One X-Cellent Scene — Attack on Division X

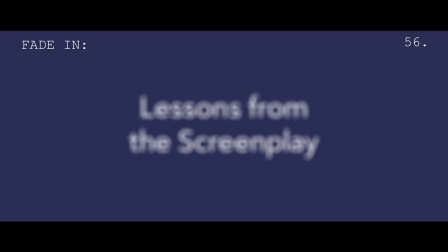0s
Hi, I'm Michael, this is Lessons from the Screenplay.
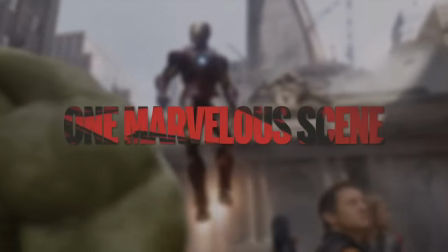5s
Last year, Matt from Nando v Movies assembled a team of YouTubers to dissect their favorite scenes from the Marvel Cinematic Universe.
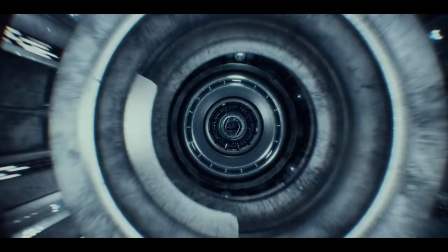13s
This year, Matt's plans have mutated to look at another franchise, the X-Men films.
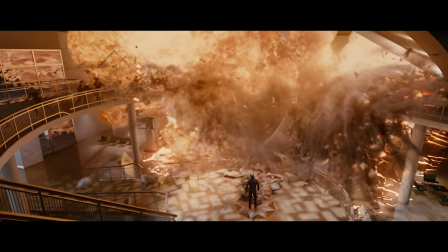19s
The midpoint sequence of X-Men First Class is a particularly memorable one, delivering a compelling twist that launches the story into its second half.
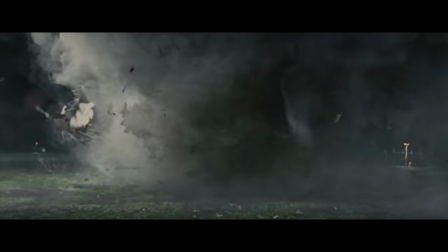28s
But the sequence is powerful not just because of what happens, but also where it happens.
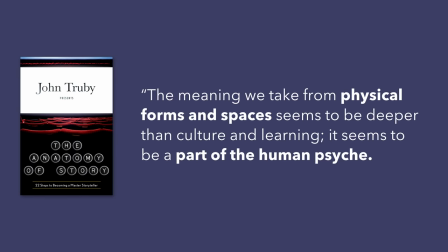35s
In his book, The Anatomy of Story, John Truby writes, The meaning we take from physical forms and spaces seems to be deeper than culture and learning.
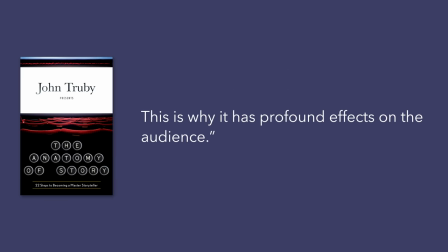43s
It seems to be part of the human psyche. This is why it has profound effects on the audience.
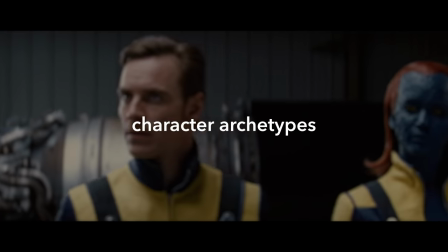50s
Just as individuals in a story can embody character archetypes, such as hero, villain, mentor,
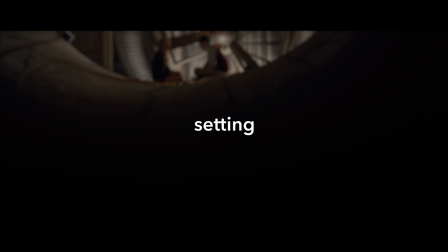57s
or ally, the setting of a scene or sequence can also function on an archetypal level.
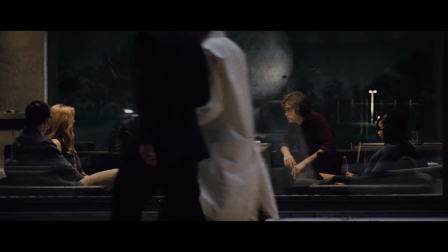63s
So today I want to examine how the midpoint of X-Men First Class uses the archetype
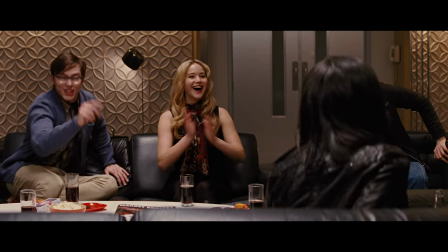69s
of the warm house to create a feeling of safety and establish the character's roles,
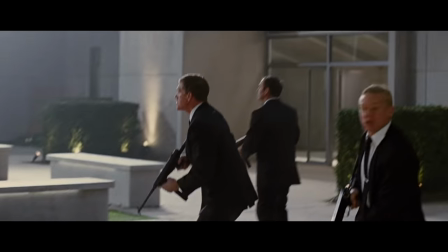74s
to explore what happens when that space is attacked,
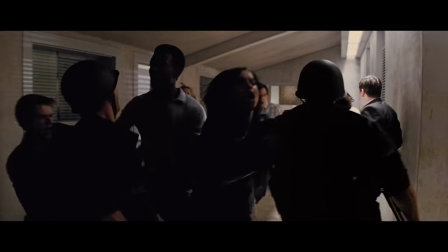78s
and to explain why its destruction ultimately forces the mutants to mature and evolve. Let's take a look at X- First Class.
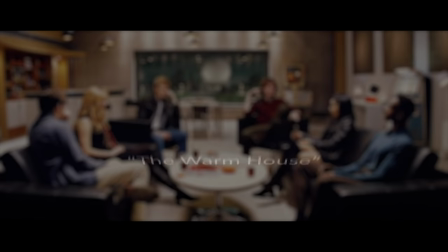Returning to the Anatomy of Story, Truby discusses different types of archetypal settings and storytelling, including the Warm House.
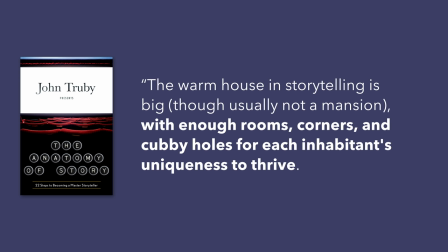101s
The Warm House in storytelling is big, though usually not a mansion, with enough rooms, corners, and cubbyholes for each inhabitant's uniqueness to thrive. Notice that the Warm House has within it two additional opposing elements, the safety and coziness of the shell, and the diversity that is only possible within the large.
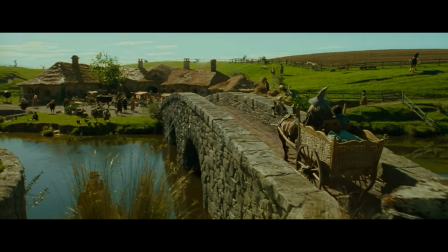121s
Be it Hogwarts in Harry Potter, the Shire in the Lord of the Rings, or the Starship Enterprise in Star Trek,
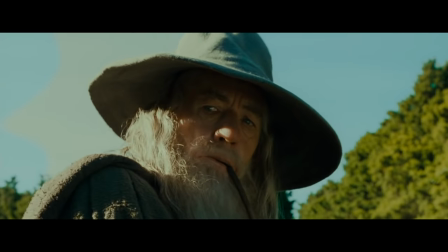128s
many archetypal stories establish a space where both the characters and the audience can feel safe.
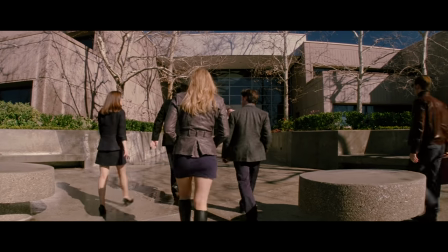135s
In First Class, which serves as a prequel to most of the X-Men franchise,
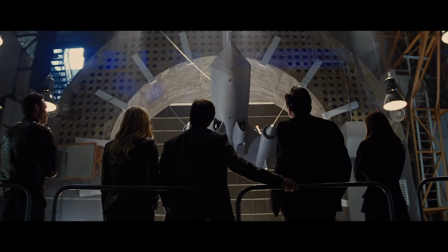139s
the newly recruited mutants find the space after being brought to the Division X facility by a CIA agent.
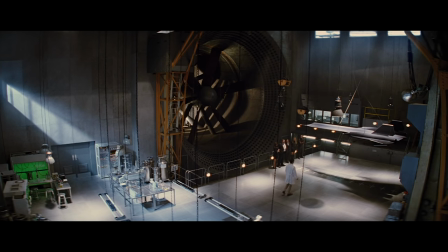145s
While the compound is designed with the sterility of a government facility,
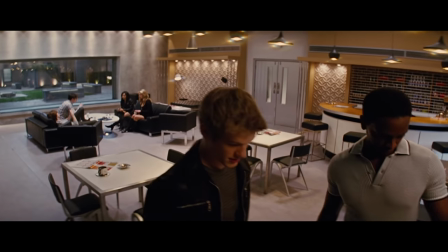150s
the room assigned to the young mutants feels more like a college dorm or student union, complete with a jukebox, a bar, a supply of snacks,
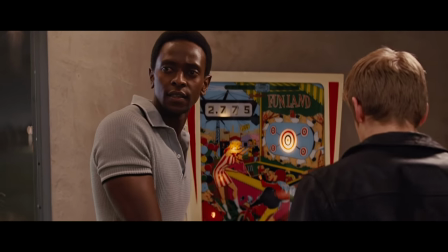158s
and a pinball machine. During their playful,
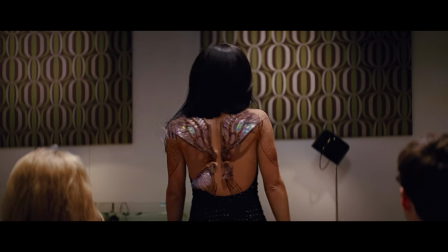163s
if destructive, time together, the young mutants learn to be comfortable with their powers, find safety in their new space, and start to relate to each other.
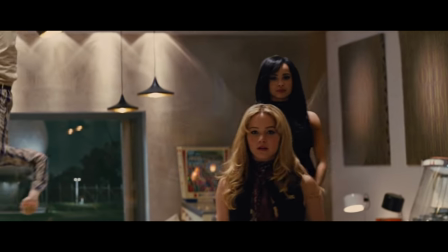173s
But when the adults see the destruction the young mutants have caused, they scold them.
I expect more from you.
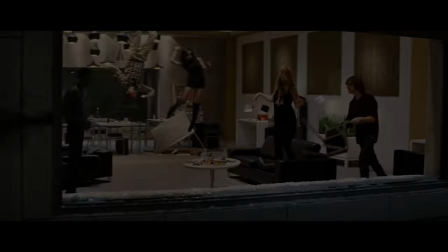180s
The setting of the warm house in which the young mutants can bond,
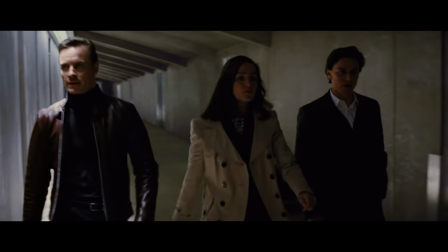184s
learn, and make mistakes under the authority of experienced adults highlights the archetypal roles of student and teacher.
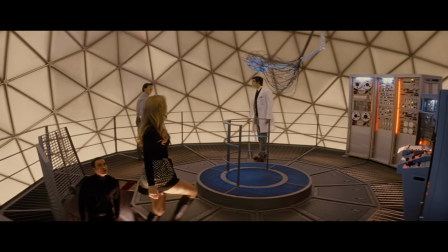192s
Now that the archetypal setting has been established, along with the character's roles within it, the scene is set for the attack on the facility.
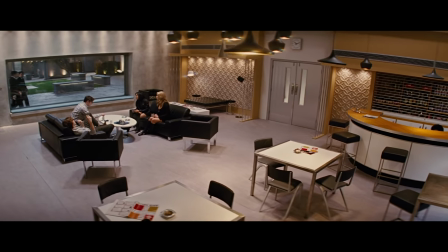201s
As the scene opens, two CIA agents begin picking on the mutants.
Oh I didn't know the circus was in town.
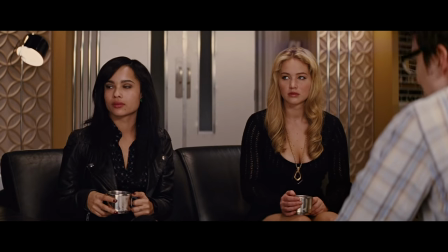208s
Demonstrating again their position with little power over authority figures.
They're just guys being stupid.
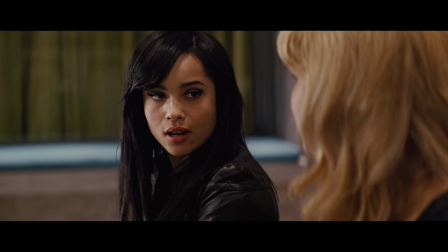213s Guys being stupid I can handle. Okay I've handled that my whole life. But I'd rather a bunch of guys stare at me with my clothes off than the way these ones and stare at me.
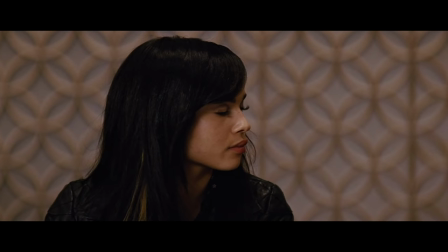221s At us.
Then, the attack begins.
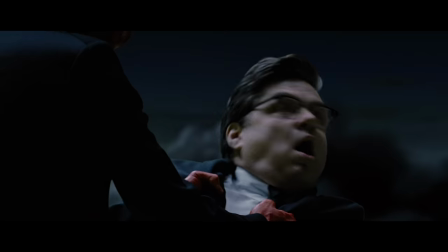226s
First, the agent who brought them to safety is killed right in front of the group.
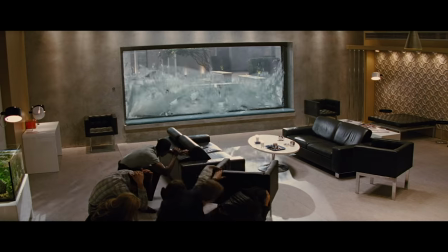233s
Stray gunfire causes the window to shatter once again. Only this time, it's not a game.